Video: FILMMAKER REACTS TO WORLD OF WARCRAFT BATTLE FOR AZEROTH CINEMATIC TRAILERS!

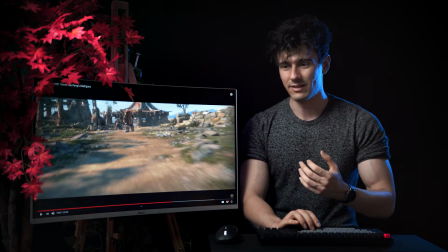2491s
So the camera ramps up to get the sense that someone is speeding up to them,
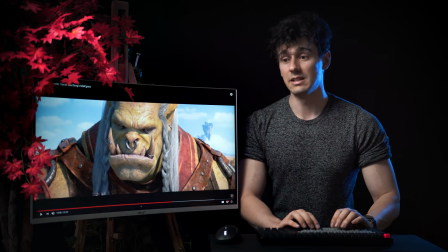2497s
to get them off base. He's reacting to the fact that something is coming behind him because Spidey sense.
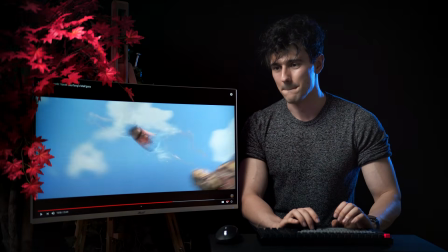2508s
This is sick. Boom. That is mad, mate.
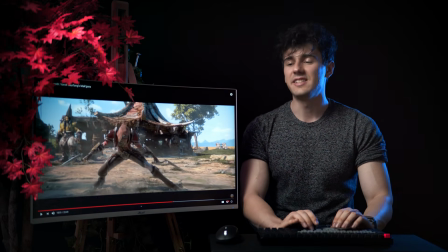2516s
Oh, that is just like pure awesomeness.
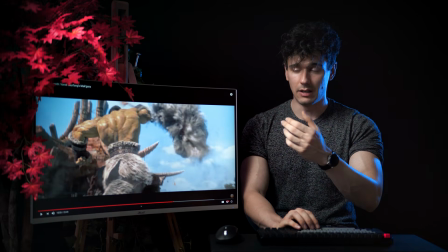2523s
By the way, these things, it doesn't matter if this is a game trailer.
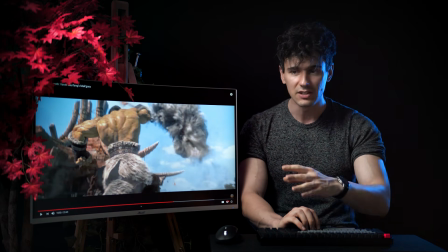2528s
These things, these CGI trailers or CGI movies, take a ton of
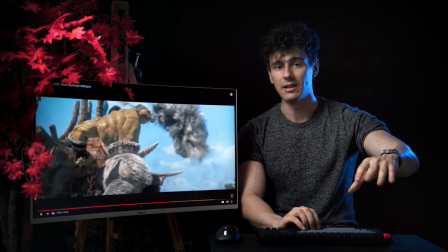2534s
money to make and a ton of talent and a team of great people working on them.
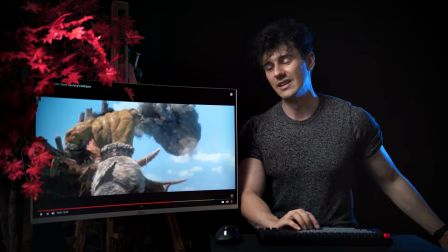2540s
I love the fact that the guy is smart, so he takes the smoke, dust, floats it up to make him visible.
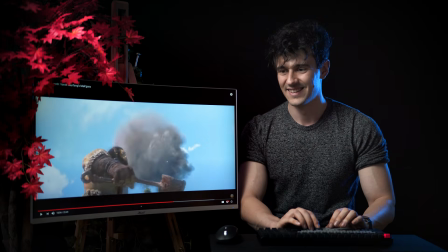2547s
Oh, look at this, man. That is sick.
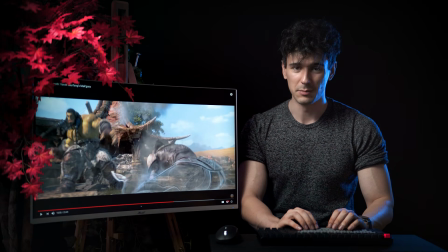2552s
You do need a team in 3D to make this happen.
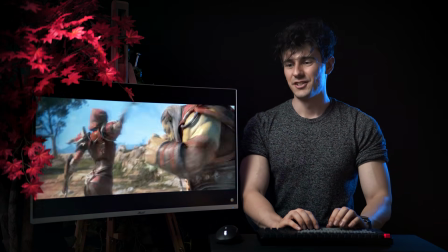2558s
Sick. So we have the cool fight scene. Boom.
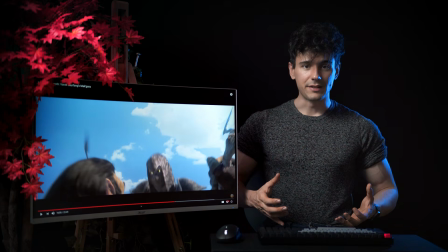2566s
I mean, from the size of the guys, they can just rip them apart, I would guess.
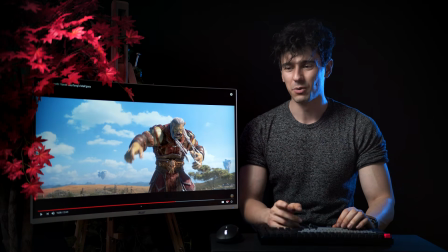2576s
That was so smart. I was like, oh, I was not expecting this. On midair.
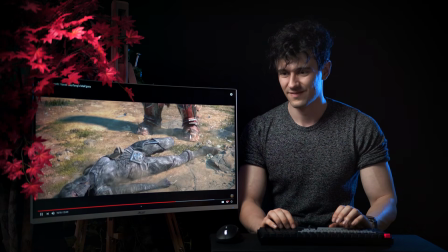2581s
That is sick. That is sick.
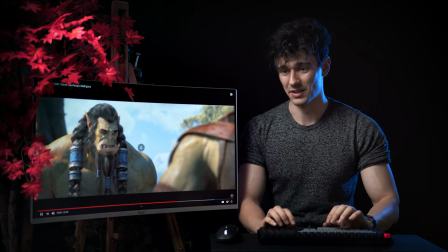2586s
Followed them. That was really smart as well. So they join forces.
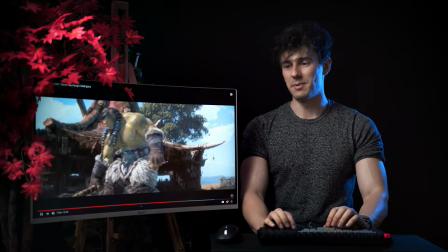2592s
Epic.
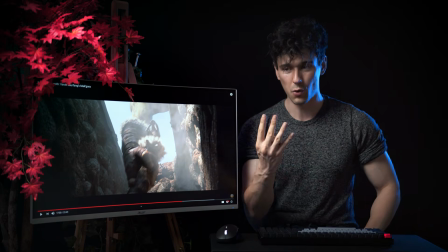2592s
This scene, spoiler warning, if you haven't played God of War 4, how amazing was the scene where Kratos, Atreus is sick and he needs to do stuff and he needs to go back and he needs the Blades of Chaos.
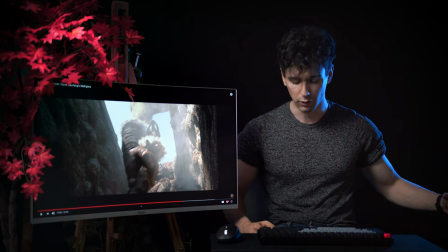2608s
So he goes back home, opens up the floor, and he takes them out.
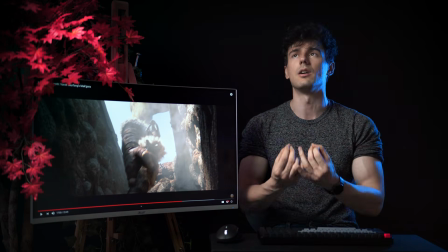2613s
That scene was, so awesome, man.
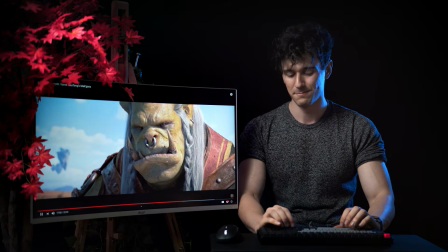2618s
So awesome. I love these things. So they're getting ready.
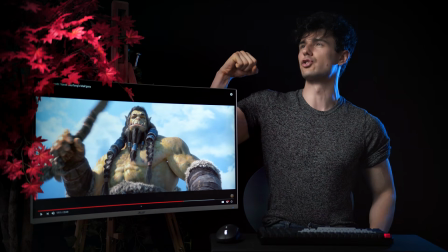2622s
They have the cool power stance, looking up to them, being strong and awesome and just like ready to fight.
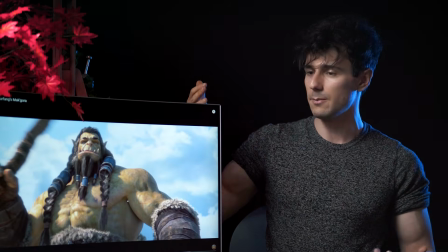2628s
Again, what is up with me today? I keep bumping into this thing. God damn it. Cool, and now we have the final confrontation, which happens in the game, I'm gonna guess.
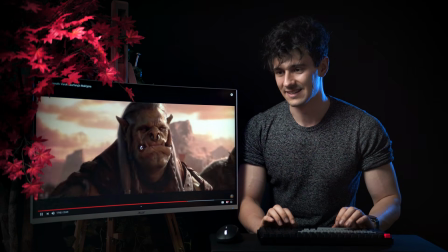2640s
So we have like kind of like Gates of Mordor kind of thing, and he's challenging her to come out.
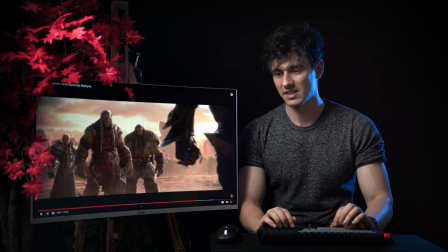2649s
I love her design. She must have a sick backstory, doesn't she? Let me know if you don't mind. I would love to know. Just saying.
Why should I accept your challenge?
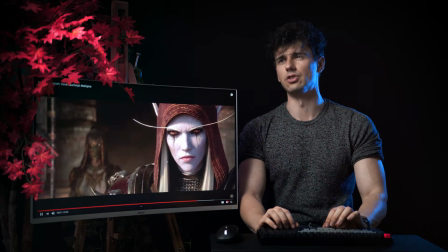2665s I'm the one who challenges, boy.
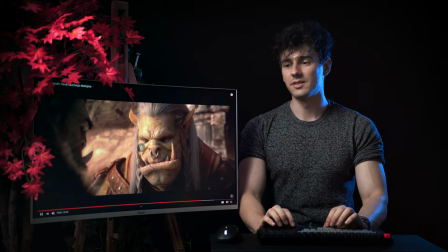2669s
I love that he gives the sword to him.
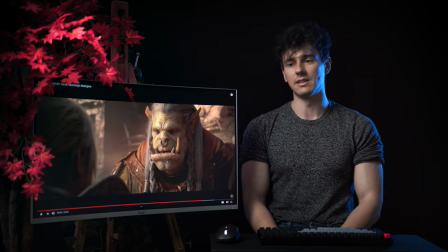2674s
And it's cool that we have kind of like a sunset setting. When you have battlefields,
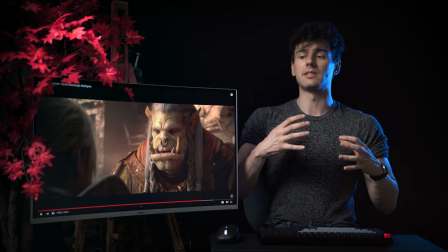2679s
we actually talked about this in the Assassin's Creed Valhalla battle scene when they have the cool sun giving a lot of cinematic light.
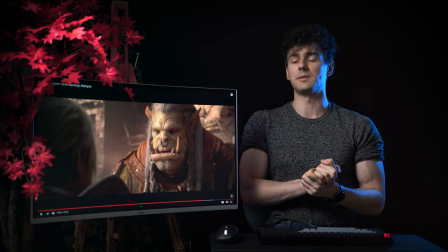2687s
There is a phrase in the filmmaking space that's called golden hour,
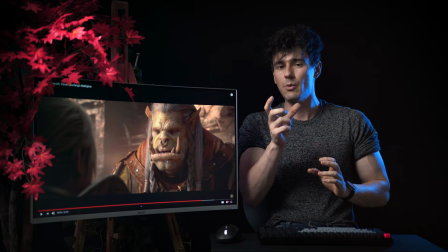2692s
and it describes a few hours, usually about 2 hours, between when the sun rises and when the sun sets.
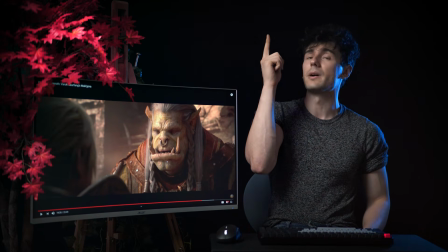2699s
And in those two instances, because the sun is not that high giving harsh shadows, and it's on the sides.
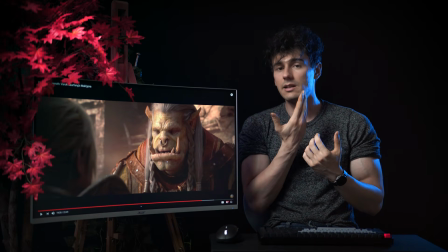2706s
One, it creates softer side light that is way more pleasing to the eye, and two, it creates a gold color. It's not just like pure light shining in your face.
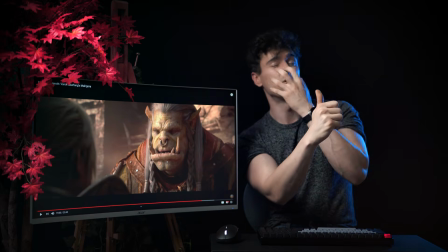2719s
If you try to make a photo or during summer in the sun, how the shadows and everything are so harsh and crisp, versus if it's summer,
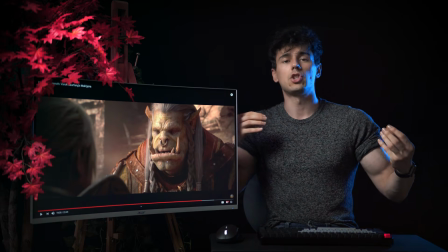2727s
if it's like sunset time, the light is goldish and nice color and warm and gives a lot more of a pleasing image.
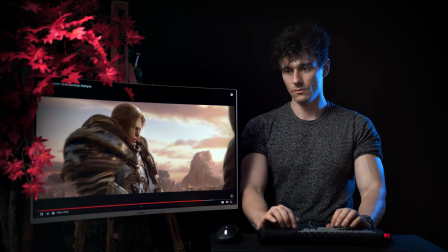2734s And we knew where it could lead.
See? Beautiful lights.